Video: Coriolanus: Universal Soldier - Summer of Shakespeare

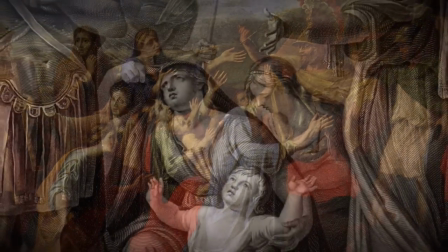4:08 One of his few plays that deals directly with the drama of democracy, rather than the drama of aristocracy.
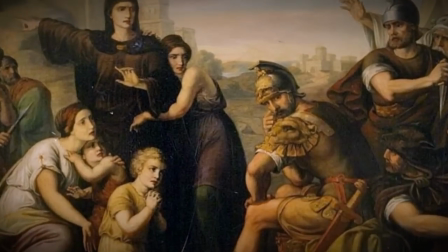4:14 And more than that, it deals with the seemingly modern phenomenon of officials undone by public opinion.
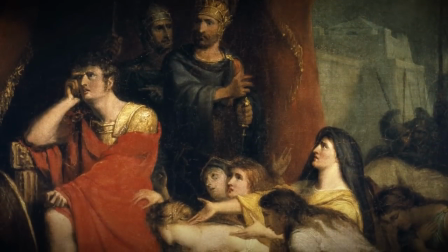4:19 So many of Shakespeare's characters have to answer to God or their king, or, as Marcius does here, his family.
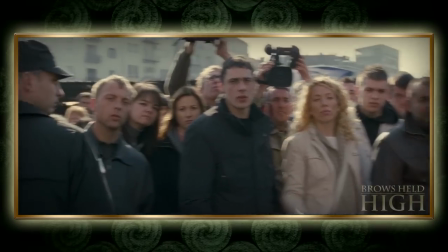4:26 But only rarely do they answer to the people.
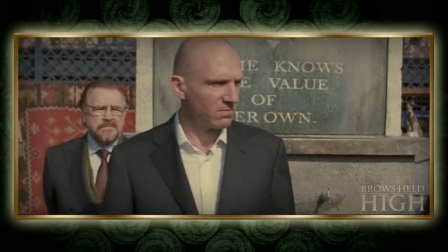4:29 That also feeds into a problematic reading, considering how much Coriolanus hates the idea of popular rule.
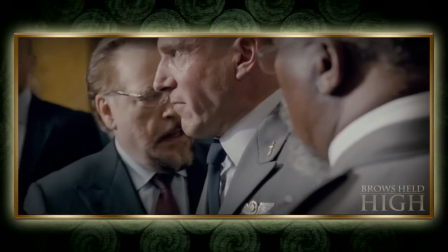4:36 We debase the nature of our seats and make the rabble call our cares fears, which will,
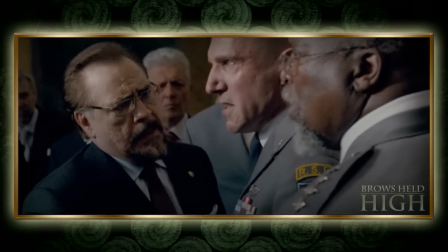4:41 in time, break ope the locks of the Senate and bring in the crows to peck the eagles. Come!
In fact, some people have read the play as proto-fascist. And when I say some people, I mean actual fascists have read the play as proto-fascist.
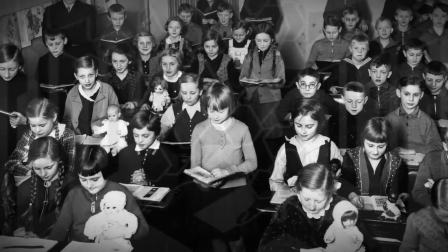4:56 The play was widely taught in Nazi Germany in classes on literature.
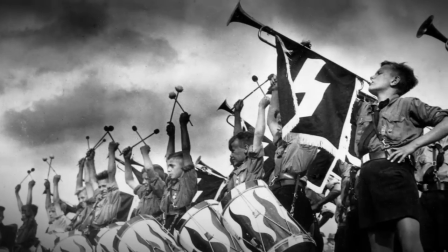5:01 Coriolanus was seen as a war hero betrayed by a weak, petty, and ungrateful democracy who couldn't accept him as a strong and righteous leader.
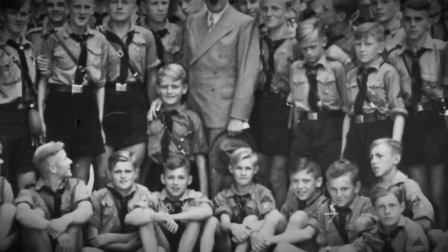5:08 And of course, we all know what the German word for leader is.
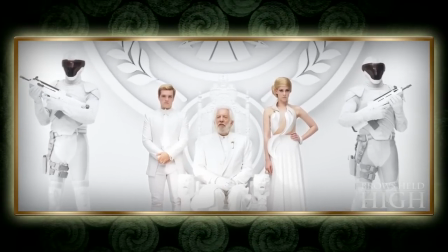5:12 I mean, there's a very, very good reason why the bad guy in the Hunger Games is named Coriolanus Snow.
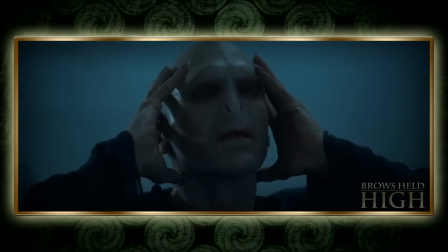5:19 And it's not hard to go a little Godwin on this film, considering that its star got famous for playing both wizard Nazis and Nazi classic flavor.
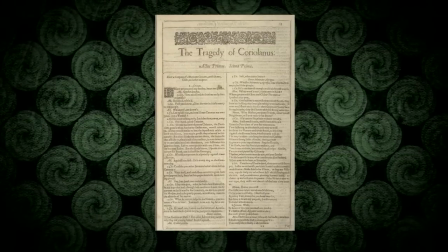5:27 But the play can also be read as leftist rather than rightist.
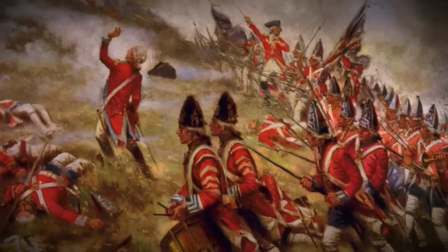5:32 During the American Revolution, while royalist armies amused themselves with productions of plays about English history,
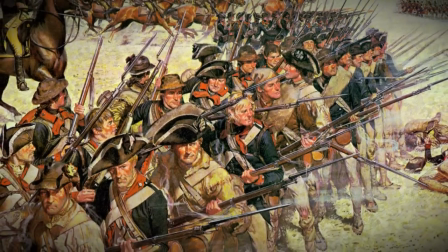5:38 Coriolanus, a story about democracy, was enjoyed by continental armies.
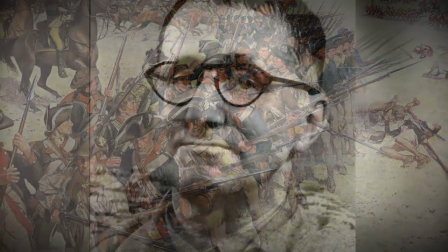5:42 And while the Nazis sided with the military, another German, the great playwright Bertolt Brecht, sided with the proletariat,
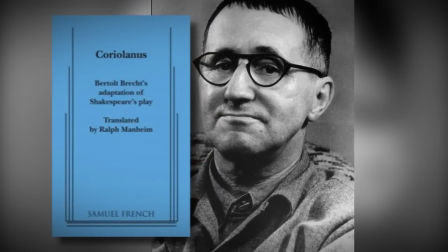5:49 working on a never-to-be-finished rewrite which played up the cries of the Roman people as an authentic voice of dissent.
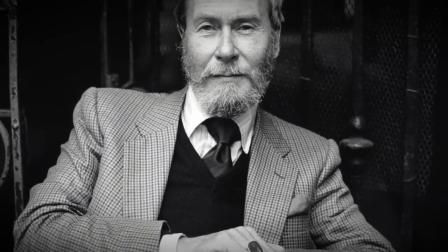5:55 Another great playwright, Englishman John Osborne, did his own rewrite of Coriolanus, a version in which the lead is driven mad by visions of war.
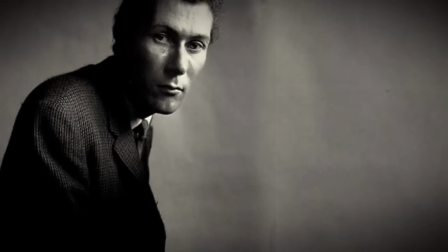6:04 He never produced it, but its title would last: A Place Calling Itself Rome.
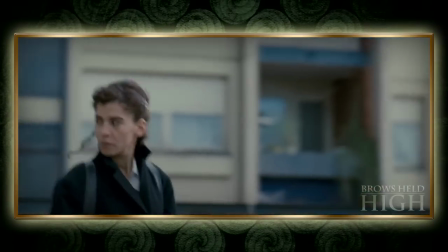6:10 Ralph Fiennes must have known this play because, well, look at this opening.
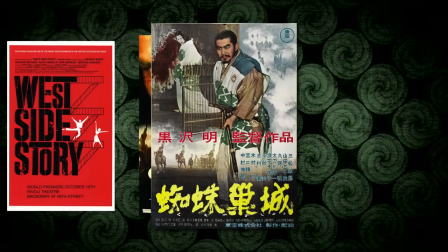6:18 So, not New York, not Uttar Pradesh, not Mount Fuji, definitely not Rome, not even bizarro Rome.
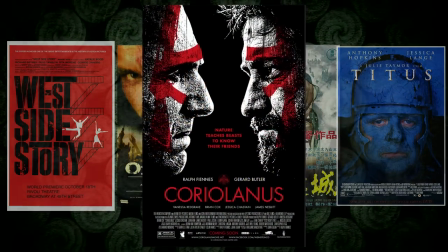6:25 It's simply a place that calls itself Rome.
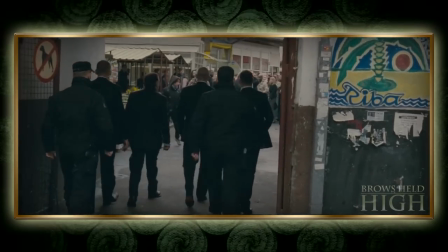6:29 An abstract everywhere.
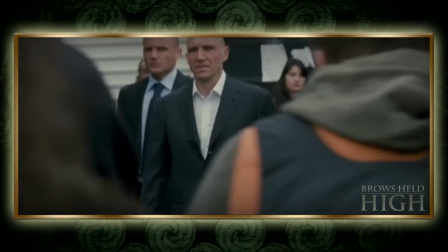6:32 As I said before, that's a lot easier to do in theater, but this film clearly wants to be viewed with a very modern sense of realism.
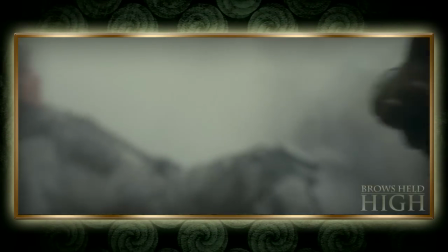6:39 Lots of handheld camera, which today is usually an easy trick to make the film feel like a documentary.
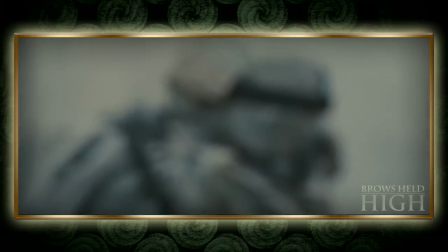6:45 Because, shaky cam equals real. Again, the Hunger Games did this.
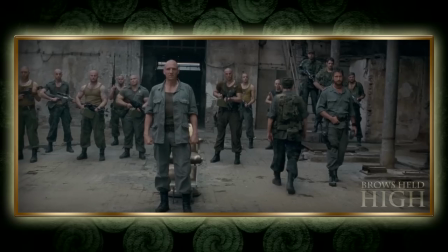6:50 So if you set a film in no place, how do you make that place feel real?
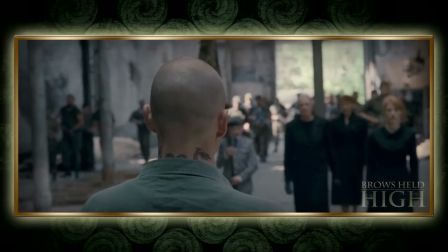6:56 By borrowing. Borrowing enough from everywhere to make a recognizable world.
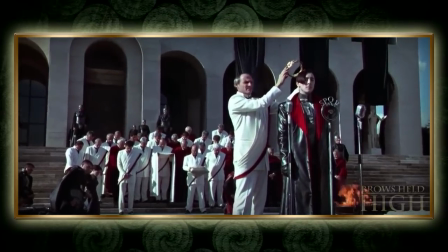7:02 Titus also did a lot of borrowing, but it did so to disorient.
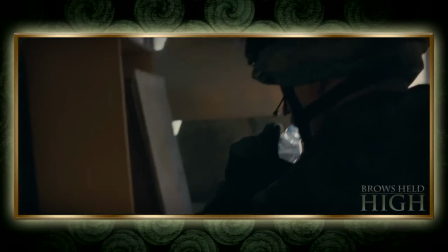7:06 While Tamor borrows in the abstract, Fiennes borrows in the concrete to create a solid, recognizable world.
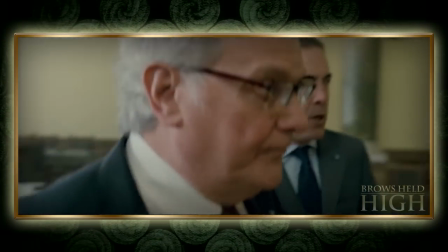7:13 One part of that world? Political drama. Plenty of hallmarks of modern political dramas.
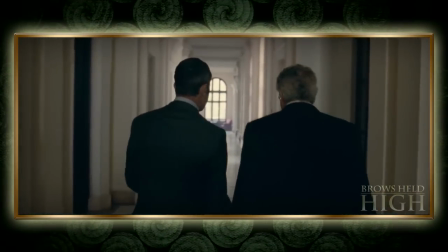7:19 Snappy dialogue in snazzy rooms, lots of Sorkinian walking and talking, and more handheld camera to make it feel like a quasi-political documentary.
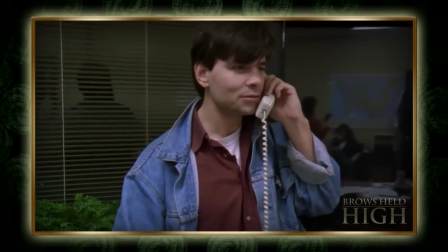7:27 A style which goes back to this documentary about political fixing. A style which followed into mockumentary about political fixing.
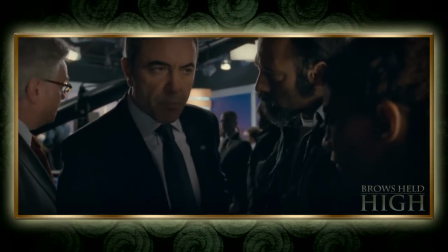7:35 Also, part of me really, really wishes that this actor was cast due to his remarkable resemblance to an Irish Peter Capaldi.
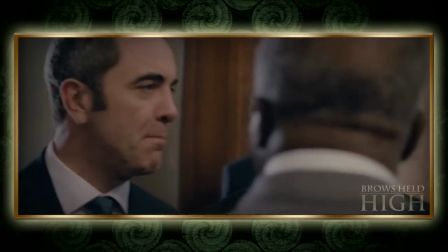7:42 By Jove, it would be my mind. It is a mind that shall remain a poison where it is not poison any further.
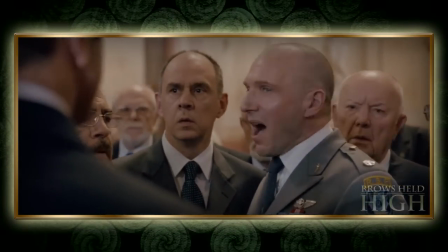7:47 Shall remain. Hear you, this Triton of the minnows.
Yeah, Shakespeare's good at insults, but he's no Armando Iannucci.
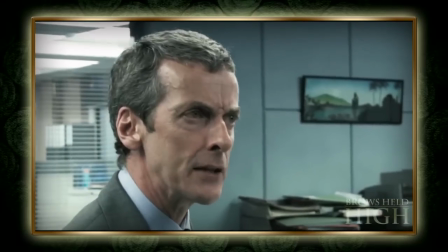7:54 Allow me to jaunty little on your purview and ram out of the lubricated. Also, in a clever move, Fiennes updated the exposition scenes.
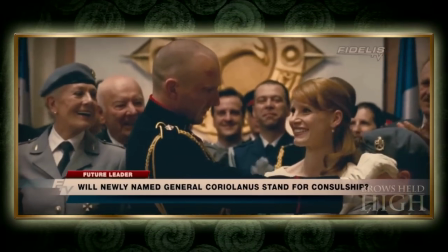8:03 Shakespeare often used messengers to show exposition. Modern movies love to give that job to newscasters.
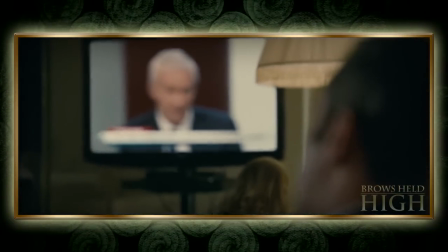8:09 And so, to see him and the blind to hear him speak.